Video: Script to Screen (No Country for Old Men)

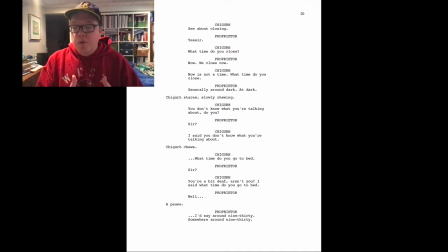[19:21]
And as we watch this scene, we know it's uncomfortable because Shiger starts talking about where does he live at and promising to come back. And you're just like, you know the promise from earlier that he's a killer. He would do this. I mean, he would gladly come over and kill this man and his whole family for no reason,
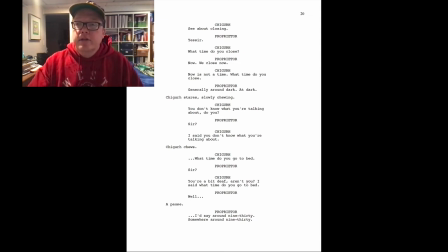[19:40]
but just for asking a question about, you know, how was the rain in Dallas? The interesting thing is here is we sort of see a switch in the conversation, though, after Shigar asks, you've lived here all your life.
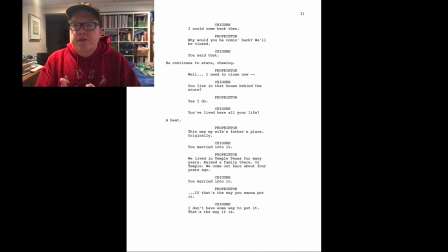[19:57]
And this is my wife's family place originally. Oh, you married into it. And then the proprietor and Shigar talk a little bit more about the fact that he
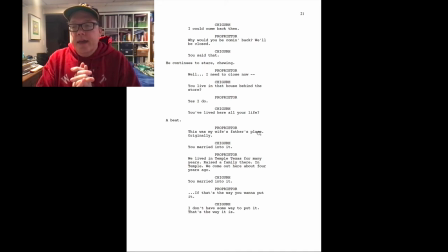[20:13]
has moved here because of his wife. And so this also sort of reveals a little characterization about Shiger and how he views life and how he sort of practices his violence. And so we've known that he's been a ruthless killer,
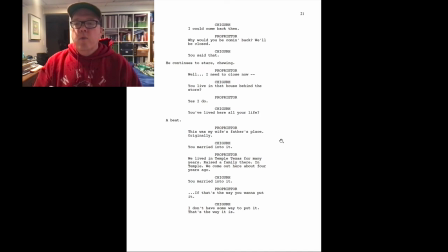[20:29]
but now we're seeing a new sort of way that he sort of figures out his morality, how he goes about killing people. And so that promise that we had that he's an assassin, he's full of violence, has actually sort of been changed a little bit. We have an improvement upon that. We have something that we as the audience members weren't expecting.
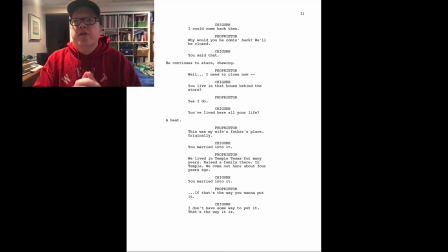[20:49]
We were expecting him just to pull out a gun right now and shoot the proprietor and the scene would be over. But the scene isn't over yet. We're still working on that scene. And so we're gonna start or we're gonna end, we're gonna watch the scene up until this point. Again, as the audience member,
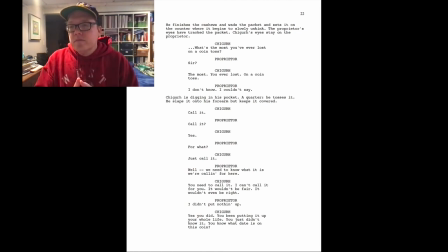[21:05]
I think you'll begin to see a little bit more and feel that tension again. And again, if we listen to the scene too, there's not a lot of background music. You hear a little bit of wind blowing and just watch and let the actors just absorb how the actors are saying the words.
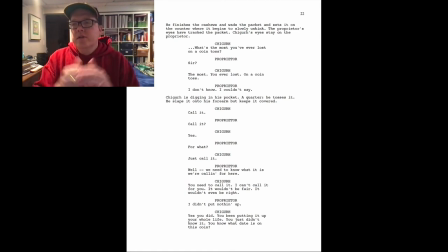[21:25]
Because I think so many times and you can go back through and pause the video or if you have the script, you can read the script as you watch this. So we're going to finish or I'll come back to you again after we get to the part. Which is the longest part of dialogue. He finishes the cashews and wads the pack and sets it on the counter where it begins to slowly unclink.
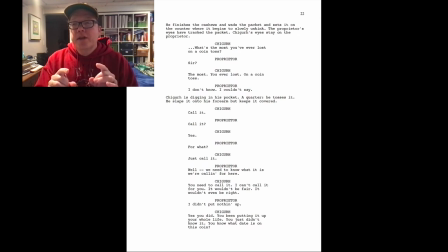[21:44]
And the proprietor's eyes have tracked the packet and Shigarra's eyes stay on the proprietor. So this is the longest, as you know, it's the longest bit of action dialogue. And so it gives us a little bit of a break from our tension, but then the next scene will just run us right back into that tension.
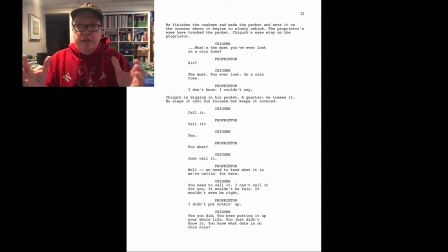[22:01]
So as you're having tension-filled scenes too, you need to have some release, a little bit of release of the tension. or else if you don't have a release intention a little bit of tension uh people are getting so uncomfortable they might laugh uh so so so the reason why you see this
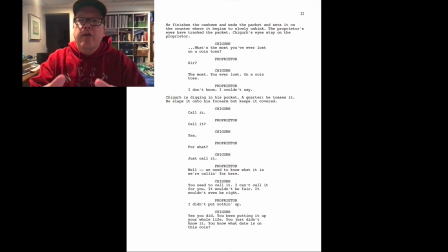[22:20]
in the screenwriting is you're giving people a little you're letting out a little bit of the tension but not really so
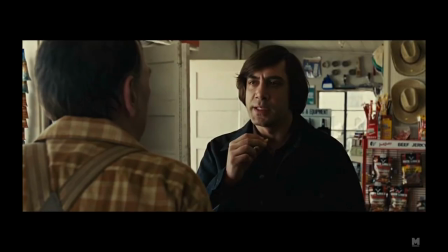[22:26]
so let's take a look on the screen and see how that looks you're a bit uh franja i said what time do Where do you go to bed?
Somewhere around 9.30. I'd say around 9.30. I could come back then. Why would you be coming back? We'll be closed. Yeah, you said that. Well, I got to close now.
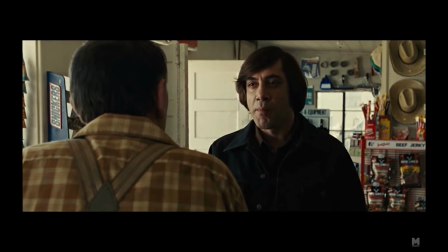[22:48] You live in that house all back. Yes, I do. You lived here all your life? This is my wife's father's place originally.
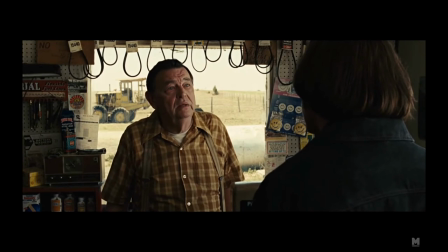[23:03] you married into it we lived in temple texas for many years raised a family there
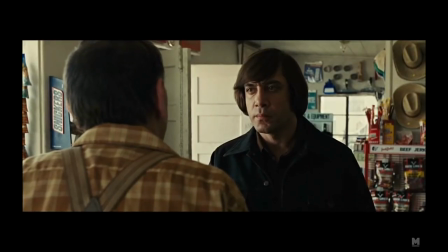[23:11] in temple we come out here about four years ago you married into it that's the way you
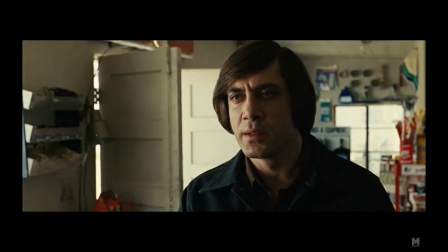[23:18] won't put it i don't have some way to put it that's the way it is well